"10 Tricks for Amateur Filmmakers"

Many filmmakers may not have all of the ideal professional gear that you might want. So on today's show, I'm going to share my top 10 tricks for faking it, taking bad video and making it work.
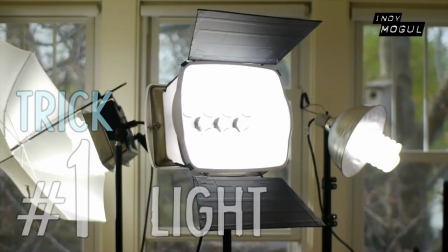0:13 Trick number one, light. Simply having good light is often the difference between amateur and professional looking video.
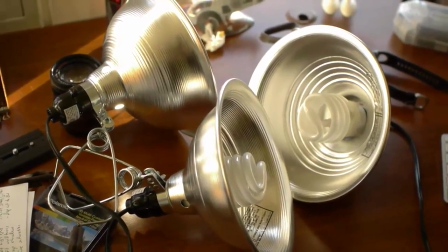0:21 You can buy clamp lights or work lights at a hardware store or build your own powerful light like I did.
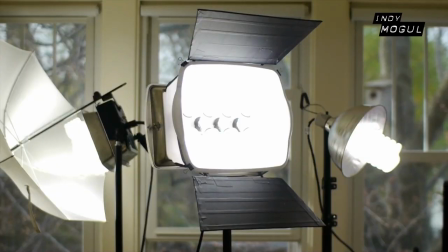0:27 But if you don't have decent lighting, trick number two is use the sun.
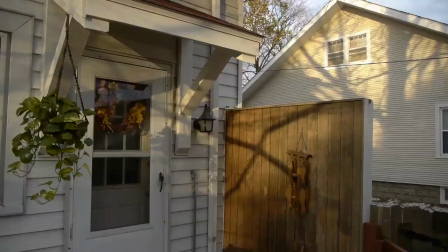0:32 It's free. And maybe you want to shoot during what photographers call the golden hour.
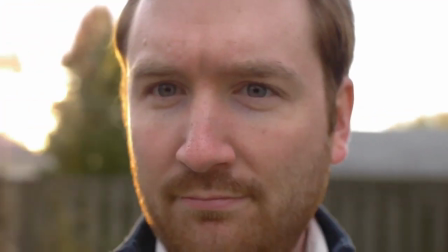0:37 The hour right after sunrise or right before sunset, when shadows are softened.
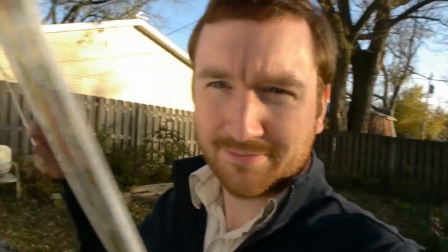0:42 And if you find yourself with shadows you don't want, find something white or reflective to bounce the light.
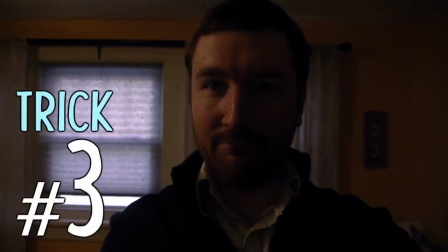0:48 But assuming you didn't have good light, trick number three is knowing how to use color correction to salvage a dark shot.
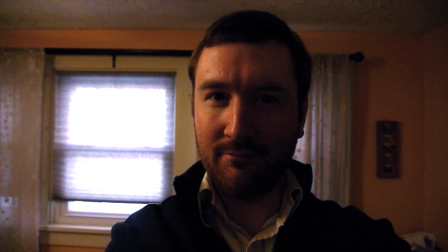0:55 Start by lifting the highlights, but if there's too much contrast, try raising the midtones.
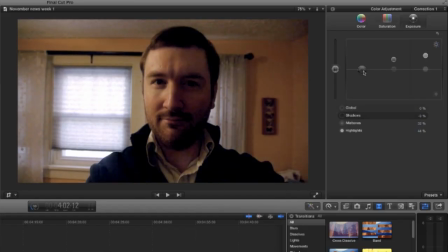1:02 You'll notice this washes out the image, but if you drop the shadows and raise the color saturation a little, it's a usable shot.
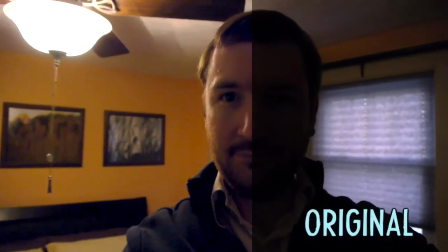1:09 Sure, there's some noise grain, but that's just what happens when you shoot dark video.
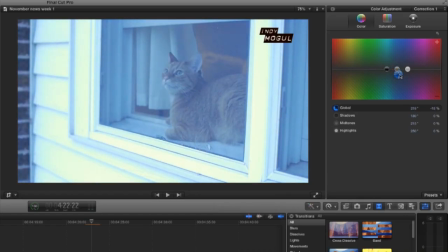1:14 Also, if your white balance was off while shooting, you should be able to boost your blue or yellow to somewhat correct it.
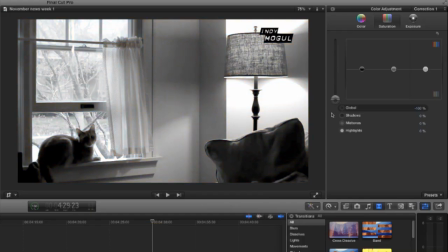1:21 And if you just can't seem to get the colors right, maybe just go black and white. Trick number four.
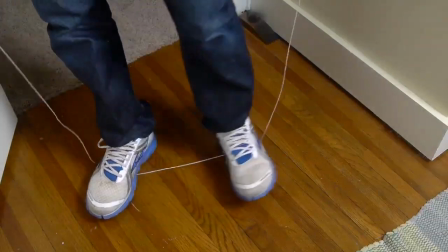1:27 If you don't have a tripod, maybe use a quarter inch screw and a string for DIY stabilization Trick number five.
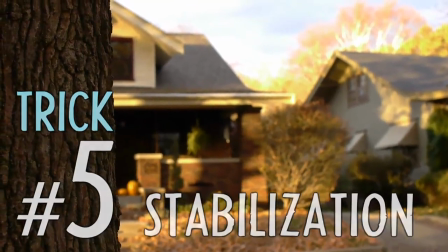1:35 If you end up with shaky footage, try a stabilization effect.
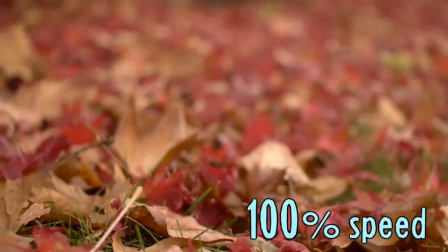1:39 You might be surprised how well it works Or try slowing down the footage, which often makes it look more fluid If you're shooting an interview or a web show like this trick number six is handy Shoot in the highest resolution you can. If I shoot in 1080 but edit in 720, instead of getting jump cuts like this,
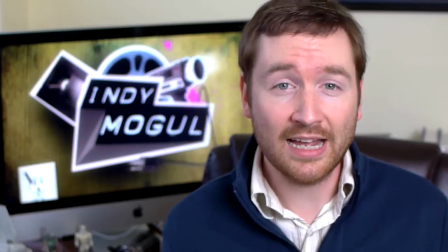2:01 I can zoom in the footage and cover up my edits making it look like I'm shooting with two cameras.
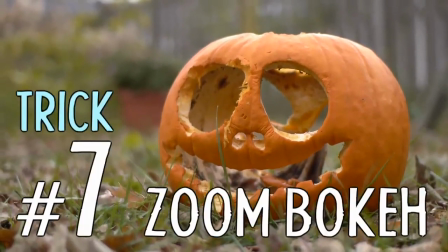2:07 Trick number seven. If you don't have a prime lens, sometimes it's hard to capture shallow depth of field,
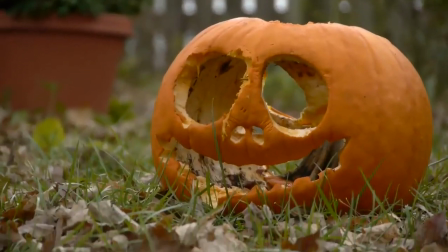2:13 but with many zoom lenses if you back up and zoom all the way in, you'll find it's easier to blur your background or accomplish rack focus.
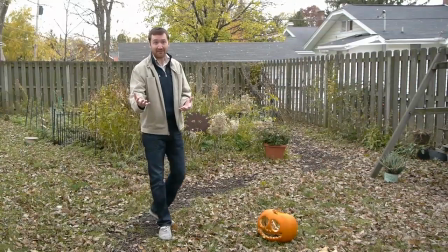2:23 But if you're too far away from your subject and only have an on-camera mic, you won't get good audio.
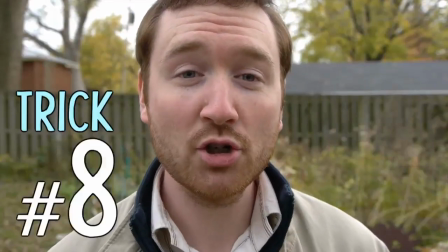2:29 Trick number eight is to shoot as close as possible.
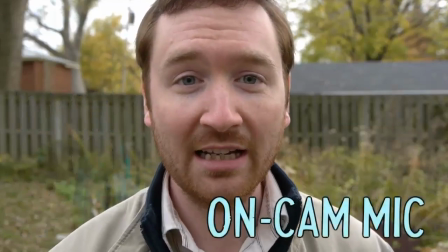2:33 If your actors can deliver their lines the same way each time, you can match up the close-up audio with wider shots.
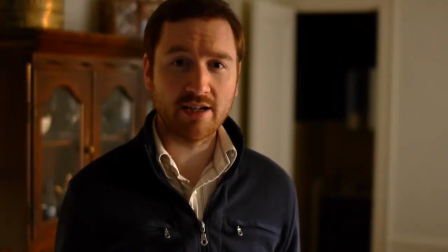2:40 If your audio is distant and quiet, there is a chance that you can save it.
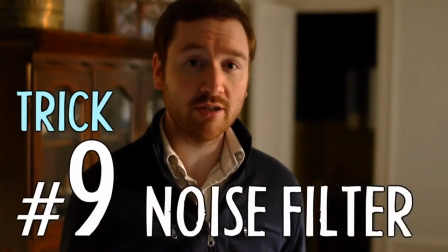2:45 Trick number nine is to boost the volume, which unfortunately will introduce noise.
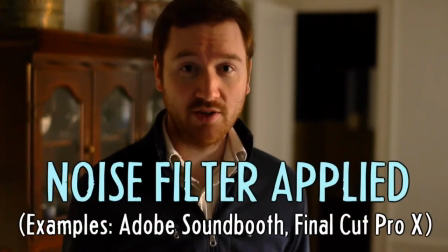2:50 But many audio and video editing programs have noise filters, which can help you identify the noise and remove it.
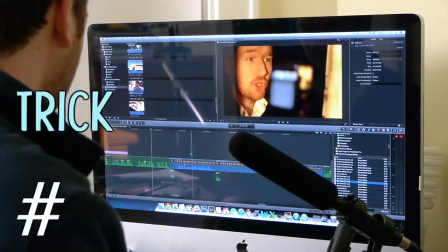2:58 If that doesn't work, trick number ten is your last option.
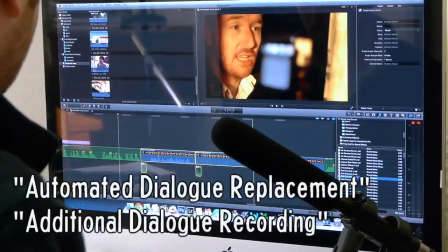3:03 ADR, as it's called in the filmmaking industry, is the re-recording of dialogue.
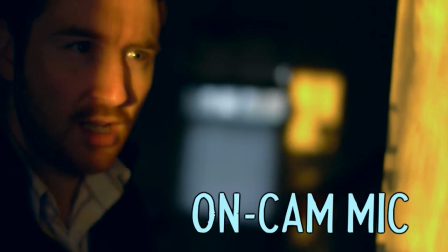3:08 It happens a lot in movies, and you can do it too. Let your actor hear the original take.
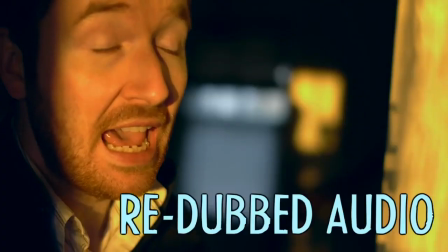3:15 Let your actor hear the original take, and then try to match up the audio in a better recording environment.
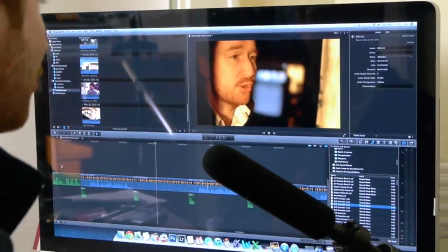3:22 It's a slow process though, so always try to get better audio in the field if you can. So those are my top 10 tricks for faking good video. Just please don't tell anyone that this came from me. It's much better to be professional. Plan your shoot, round up the necessary gear, and make sure it looks right the first time. But as a backup, it's nice to have these tricks up your sleeve.